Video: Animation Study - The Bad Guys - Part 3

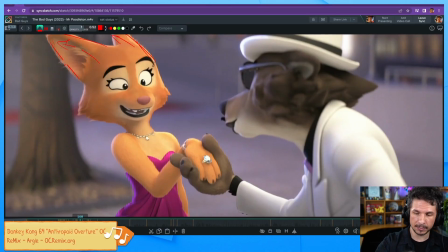77:19 They both go back together, and it helps to push that line of action through the whole pose.
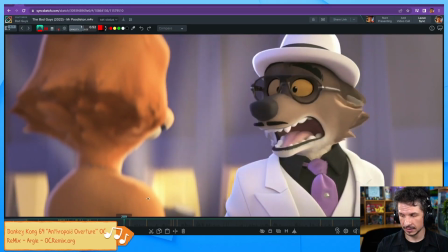77:27 The same thing happens when she gets excited.
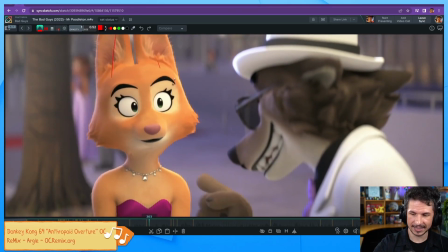77:32 So here you can see both ears kind of coming in together. That's a very nice, appealing pose. It creates this nice triangle shape to her head. But then when she starts to react here, let's see, where is it?
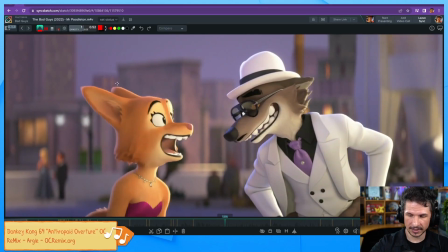77:46 Right there. The ears go back. Once again, really following that shape, working together. And here, yeah, that would make sense. Both ears go back together. But then as she turns her head, notice that as she's looking to the side here,
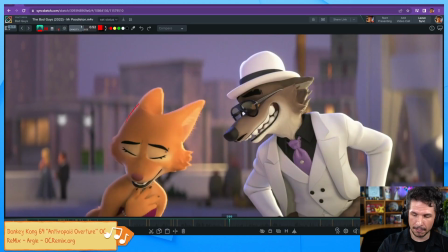78:04 they're pushing this ear much further to the side than this one. They're twisting it around so that it continues this nice silhouette of the head.
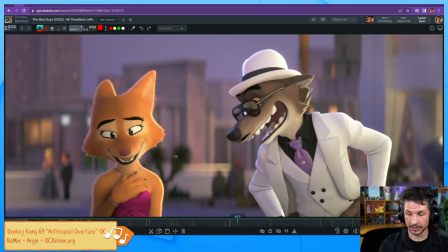78:18 As she turns, you can really see it here. The head is almost facing camera, and that ear is much more pointed this way, and then this one is like way over. They're shaping those ears to match the pose and the angle of the character.
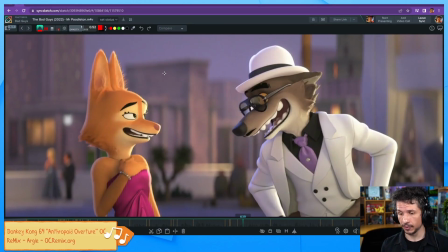78:36 That is super important. Now, these ears, they are very big. They are very noticeable. Most shots that you're dealing with characters, you're not going to be dealing with those kinds of things very often, but you might be dealing with fingers. So as you're posing out a character and they are gesturing towards something,
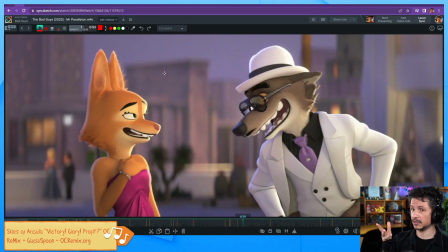78:56 naturally you might get a pose where a character is looking this way and they're going to put their hands out and the fingers kind of point straight towards camera, something like this. That's not going to be super interesting. So depending on what you want the focus to be, if they're supposed to be like gesturing to themselves,
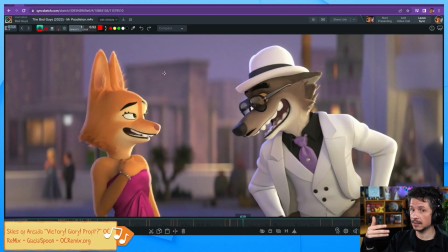79:13 you cheat the hand to be more like this so that we feel that line pointing back. If they're supposed to be gesturing out to something, you cheat the hand the other way so that we get that line moving out towards where they're pointing.
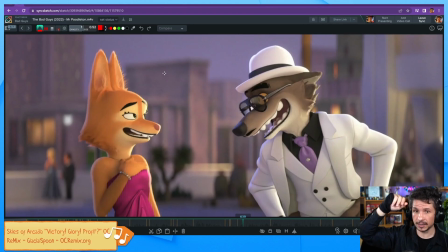79:29 Little things like that can help a lot. The elbow is another one where you can really use to your advantage. So if you've got an arm up here, you could push the elbow out to point towards something or kind of pull it in slightly to get a stronger line and use the hand to gesture a little bit more.
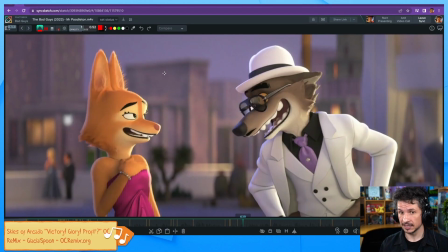79:50 Now, a lot of it depends on the situation, so there's no hard and fast rule to this, but essentially it just comes down to designing your poses for the camera. And that is very, very important.
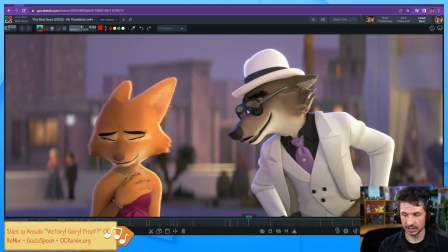80:02 And you see this throughout this whole film. Like, once again, she turns her, where is it here?
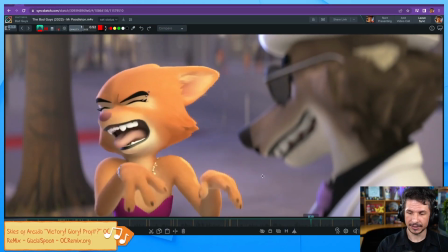80:09 Yeah, right there. So here, they're really pushing those ears back this way. Once again, getting that nice line right through. And then as she raises her head, get that nice triangular shape.
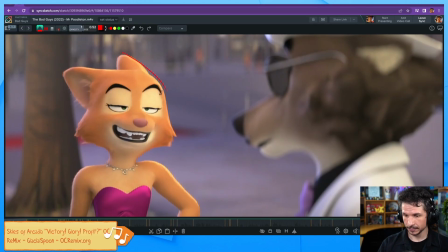80:22 Once again, beautiful line right through there. And both ears following that line.
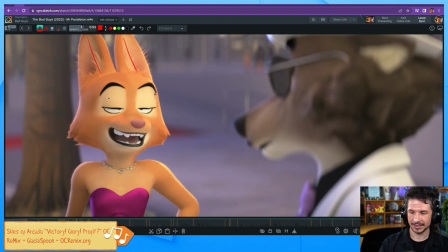80:30 Even this slight tilt here. It's really nice. They're designing it to camera. The area that we as animators for most films, regardless of if the characters have ears or not, whoever they are, the big thing that we will tend to really focus on is the face.
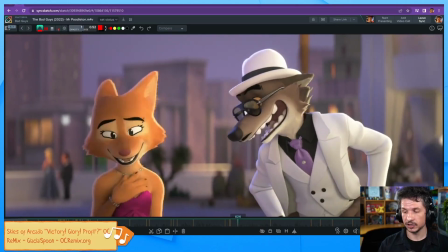80:50 The face is definitely an area where you want to shape things based on the angle of the head.
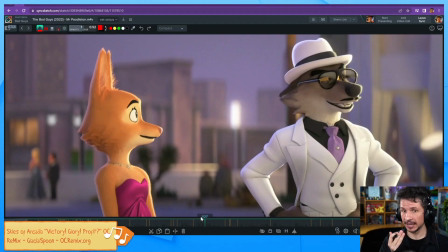80:58 And you will pop that change very quickly if you need to.
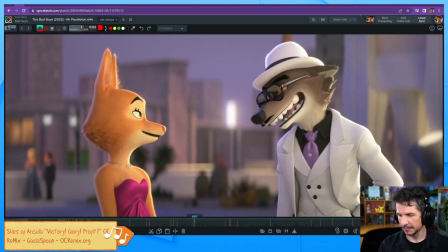81:03 And there's an area here. I'm trying to remember exactly where it is.
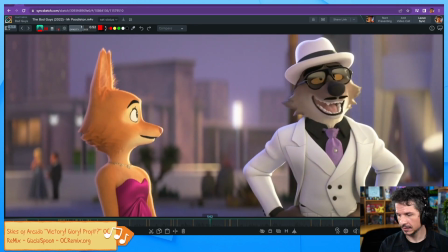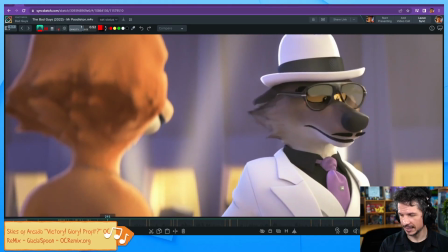81:17 I remember seeing it and thinking, oh, that's really cool.